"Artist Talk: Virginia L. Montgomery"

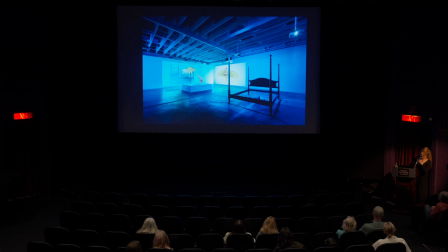28:28 Yeah so these are some more images of the install.
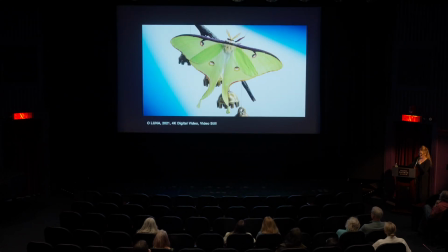28:32 This is a screenshot from the film Oh Luna that's currently on display.
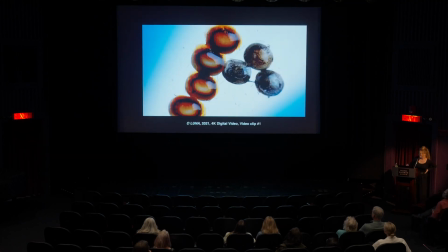28:38 So this was from a few years ago. This is just going to be a short 30 second clip of this work. It similarly has Luna moths. This is a close up of a Luna moth egg. They are teeny tiny about the size of a pinhead when they first are laid
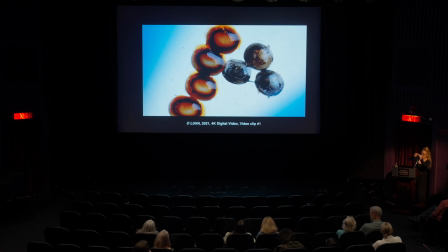28:55 and then that you know later the caterpillar emerges as a you know good six inch moth so it's amazing the scale that that goes through but anyway this is Oluna within about 30 seconds yeah
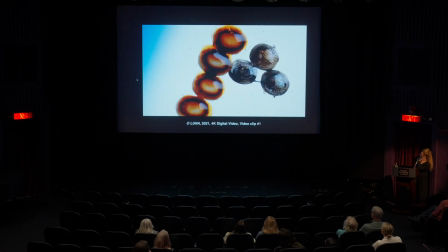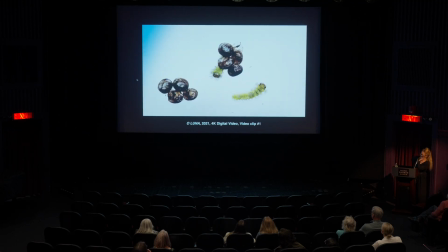29:18 so those are some of the newly emerged teeny teeny little caterpillars they are so tiny okay so that's the loop that's
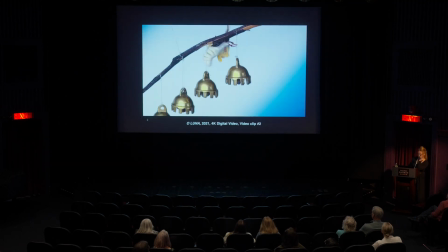29:26 just the first eight seconds of the film and you can watch the full film across the museum space. Another sequence of a newly emerged Luna moth with teeny tiny little wings climbing up bells. This is how I get my wonderful bell soundscapes.
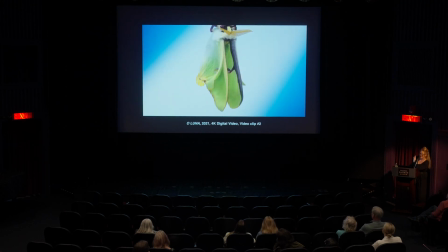29:43 This process of the wings unfurling in real time takes about 45 minutes, so there's this time lapse to speed up that process for you all.
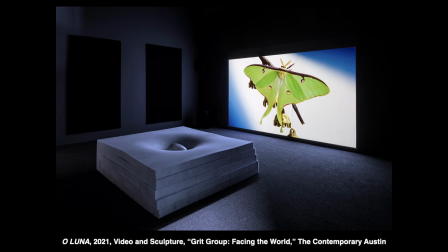29:52 And this was a Luna showing at the Contemporary Austin a few years ago. That's where the piece was commissioned.
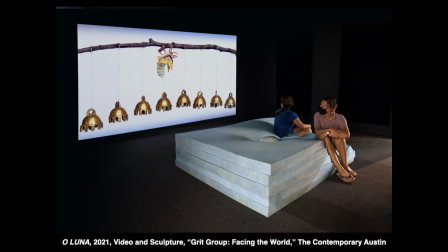30:00 So here's an image of what it looks like if you would like to sit on the memory foam and watch the film at the same time.
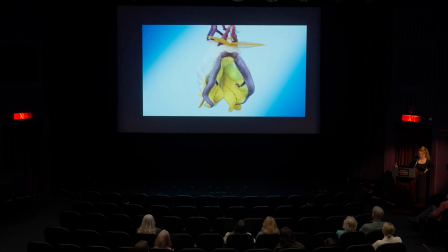30:09 And something about this piece that I was really interested in exploring was
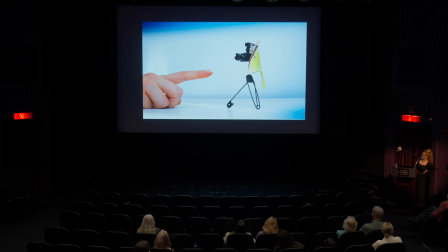30:16 this relationship between subject and object. so as a filmmaker I think a lot about how I am behind a camera on a tripod spending hours
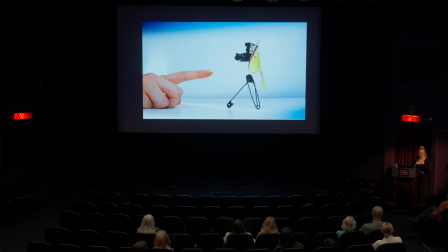30:29 staring at my lovely Luna Moth collaborators and then again thinking about how I can provide the Luna Moth with more agency and have this be more of kind of an equal relationship I was like oh well maybe I should sculpt a small moth scale camera for the Luna Moth so she can look back at me,
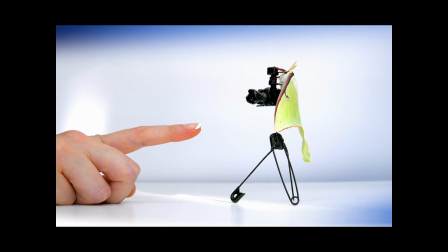30:48 and we can have the same type of dynamic in the studio. And so that's what you're seeing here. It's a miniature moth-scale DSLR camera. And again, this is all real. This is not Photoshop. This is really the size at which this happened. That is my own finger, the same manicure now as then.
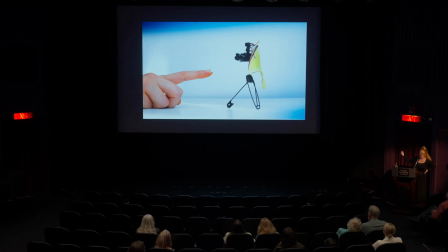31:07 And there's this tiny tripod, which I intentionally made out of a safety pin and wanted it to look kind of imperfect, so you knew that it was a handmade object. And this moment appears within that film, Oh Luna,
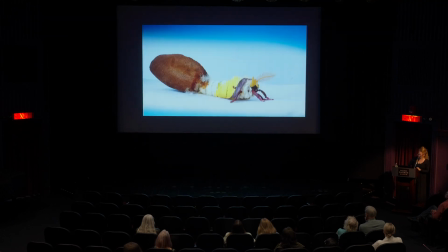31:23 and if I scrub back to the full video,
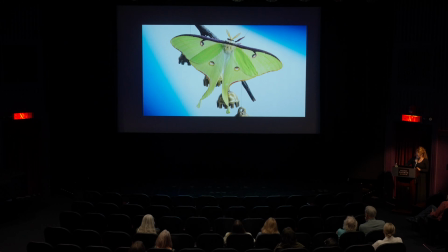31:31 sorry guys,
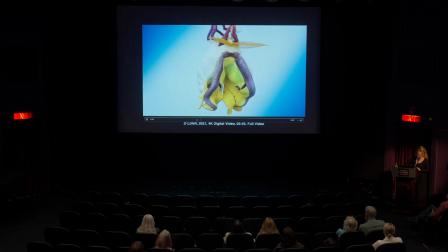31:34 there's a moment towards the end of the video where you
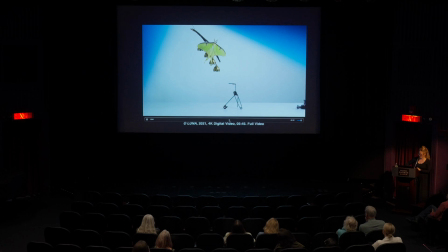31:40 can kind of see this small macro set environment that I've built. So this is me as always kind of playing the role of the somewhat curious disembodied human collaborator coming on screen
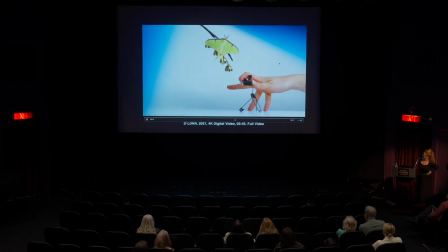31:55 and I'm introducing this small camera to my luna moth friend and I really like how disengaged the moth is. This shot was very,
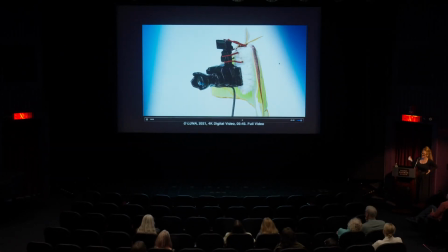32:12 very significant for me to capture because incentivizing a luna moth to do anything on camera is near impossible.
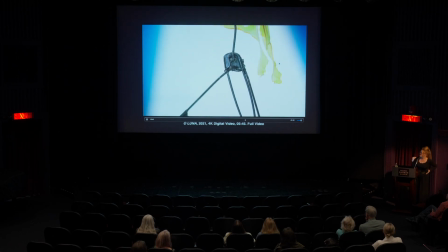32:20 They, unlike butterflies, do not have working mouth parts. You can't bribe them with sugar water.
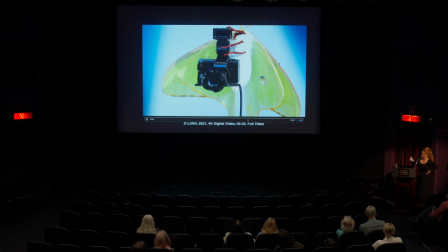32:26 A lot of people don't know this, but luna moths actually are born without mouths or digestive tracts or any of that stuff.